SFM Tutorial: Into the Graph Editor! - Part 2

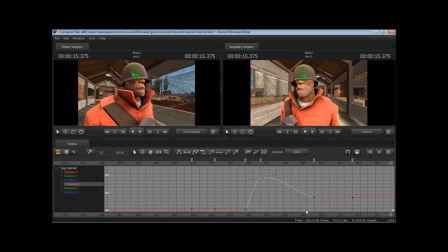Okay, so that was the second thing we want to do. And the third thing was maybe put a little bit of a wiggle into it from side to side. Well, I don't know. You want to keep in mind realistic forces. Like it would be funny to have it kind of maybe do like a little circle around his head.
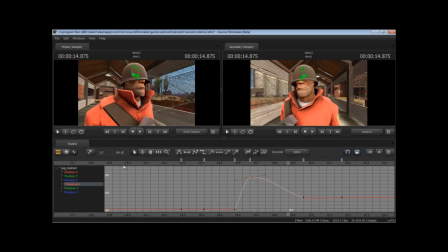But there's not really any elements in the motion. Like when I animated the shot, there was really only just the rotation X on the head. So realistically, there should only be, you know, that same force.
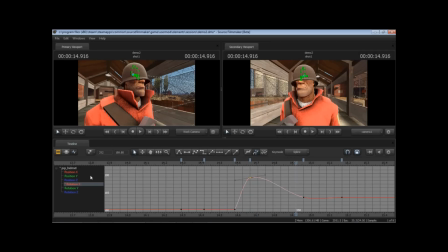I mean, from a physics perspective, it would only be in that section. But there's really, we have a little bit of creative freedom. You can get away with a lot in animation. And the whole idea of animation is to push the boundaries. So what I want to do is, you know, let's look at rotation Z for a second. We've got the same keyframes as before, so we really shouldn't have to do anything different.
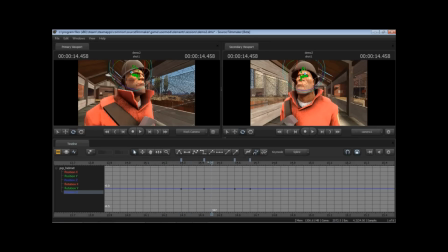Just take those existing keyframes, because don't mess with what works. You know what might be fun is when the helmet comes up like this, maybe do a little bit of counter animating.
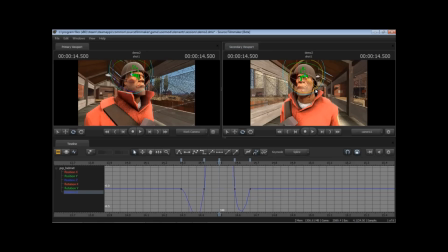Like that. Have the helmet maybe just go off to the side just a little bit. In this example, and again, we don't want to mess with the existing animation. We like the way it was before, so flat tangents. So it just turns to the side for a little bit, and that'll give us an excuse now.
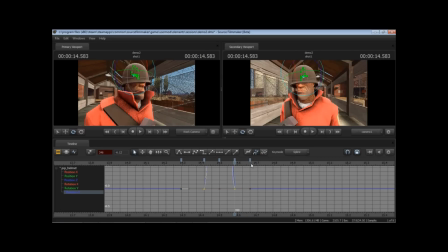We've created the motion that we want. So now, looking at the overall curve here, back in the graph editor, now we've got this downward motion, and realistically, it doesn't make sense. There's still energy happening in the scene, so we have an excuse to continue this sideways motion now.
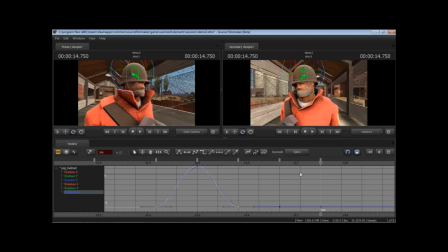So let's do that. Let's just create two keyframes here. So, you know, it's a good rule of thumb to not keyframe every frame unless you're being really OCD about the motion that you're trying to do, especially if it's like super fast and you need every frame to count.
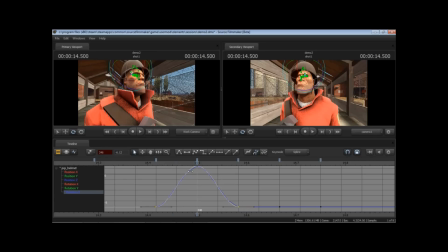Usually you want to have gaps between everything. So we've got this motion where it's kind of doing this little tilt here, and then it's going to hit the head and swing to his left side or the screen's right side. Let's do that. It's going to swing a little bit. Maybe now it's hitting his face right here.
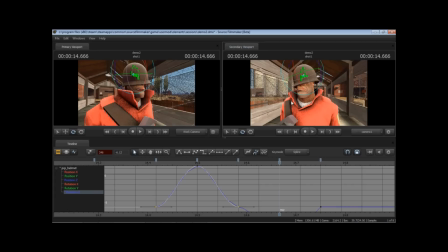So it's a little bit humorous because he was asleep and he kind of awakes and realizes that he should have been on duty. So it's a little bit of a shame. His helmet hits himself in the face. So that's a little bit of humor we could put in there.
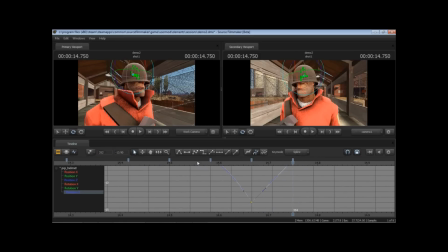And again, I think that's just a little too much. So let's go ahead and move that back up. And again, flat. This is a motion that's going to ease in and ease out of, so we want it to stay flat.
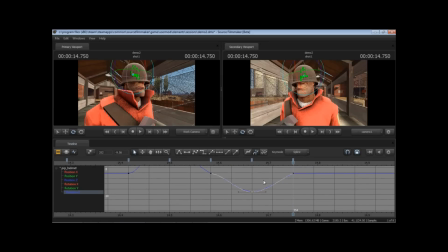Middle mouse button shift. Back up there. We still want it to kind of look like it's hitting his face a little bit. So there we go. Now this is what we call, this is going to pop up a lot. And a lot of your work when,
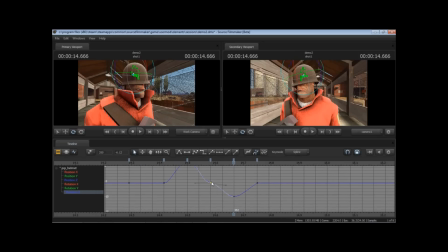you know, refining everything, once everything's all said and done, is what we call cleaning up your keyframes. Now this is a linear, you can see right there. That's not what we want. This is a motion, you can see from here. Now this is a strong keyframe. This is where a particular motion stops.
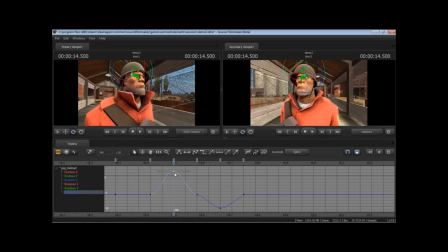The upward motion of the helmet is stopping. And this keyframe, it's also stopping because it's kind of settling. It's you know, swinging down, and then it's going to swing back up. This keyframe is just for positioning's sake.
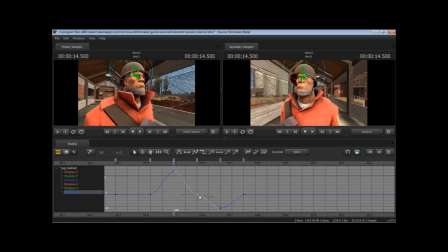So it does not make sense for this thing to be kind of easing in and easing out. This is a continuous motion. Does that make sense? So it's a continuous motion from one pose, which is this pose, to this pose, from there to there.
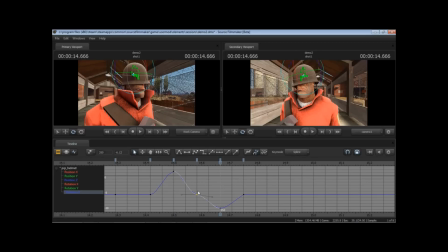So with that in mind, we're going to change this to a spline so that we get a continuous fluid motion.
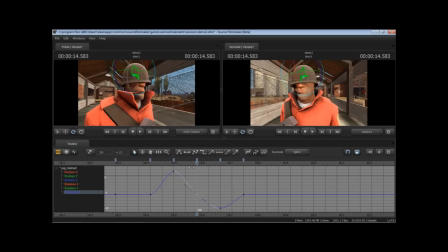So we don't get this weird pause in the animation where just some weird, you know, for some reason it sticks. We don't want that. We want it to be one fluid animation. And just to make things look nicer, I'm going to grab this here and make it so that the energy of the line seems to flow a little more naturally.
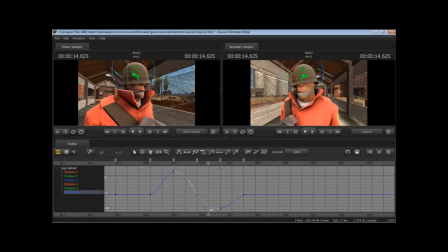It's, you know, you may find reviewing it that just doesn't make sense, but, you know, you usually want to obey that rule, you know, try and get everything to flow into each other. So yeah, cleaning up the keyframes there. So now we've got the helmet. Bloop, hits his face, bounces back up where it's supposed to be. Got that little cell. You know, that looks all great.
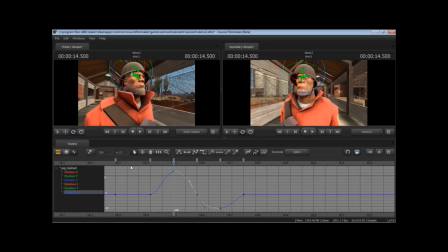I don't see any, looking at the shape of the helmet, I don't see anything that doesn't make sense happening there. And it's at this point that we're going to want to render it, render this particular moment, and see how it looks.
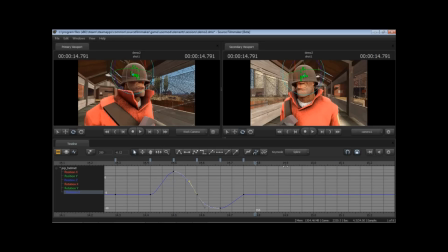Because a lot of times, just scrubbing through the animation, you're not going to catch everything at speed. Things are going to look different than they do when you're animating. So it's never good to stay stuck in the animation for like more than, say, 10, 20 minutes. You always want to go back and render it and see how things turned out.
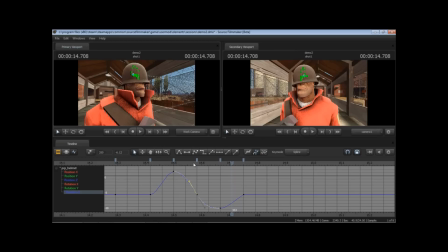So yeah, what I would encourage you to do is find an example like this. Maybe get the animation set of the soldier laughing, or do something simple like this where I just have the soldier standing there and just moving his head around.
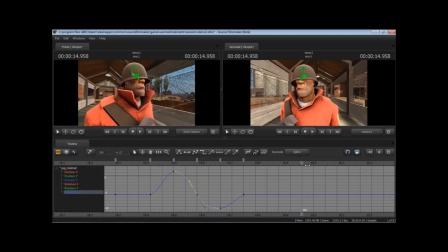And then playing with that helmet and get used to adding your own little personal flair to each animation. Because that, honestly, that's really what this graph editor is for, is to give it your own personal flair. And to make the animation your own, I think, is a good way to put it.
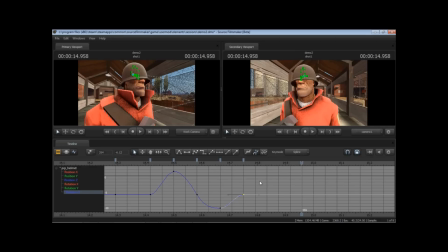And ultimately, the goal is to make it more entertaining, possibly to make things a little more realistic and less like they're coming out of a game. And you know, that's what makes stuff like this fun. So again, I hope this was a helpful tutorial as well.
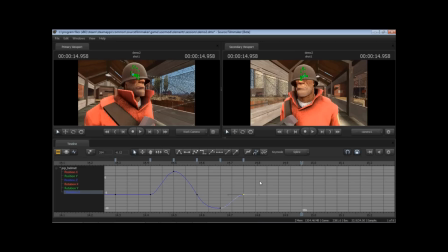I'm going to show you a shot of the finished product doing stuff like this, comparing to the original shot, and I hope you enjoy the tutorial. We'll see you on Reddit.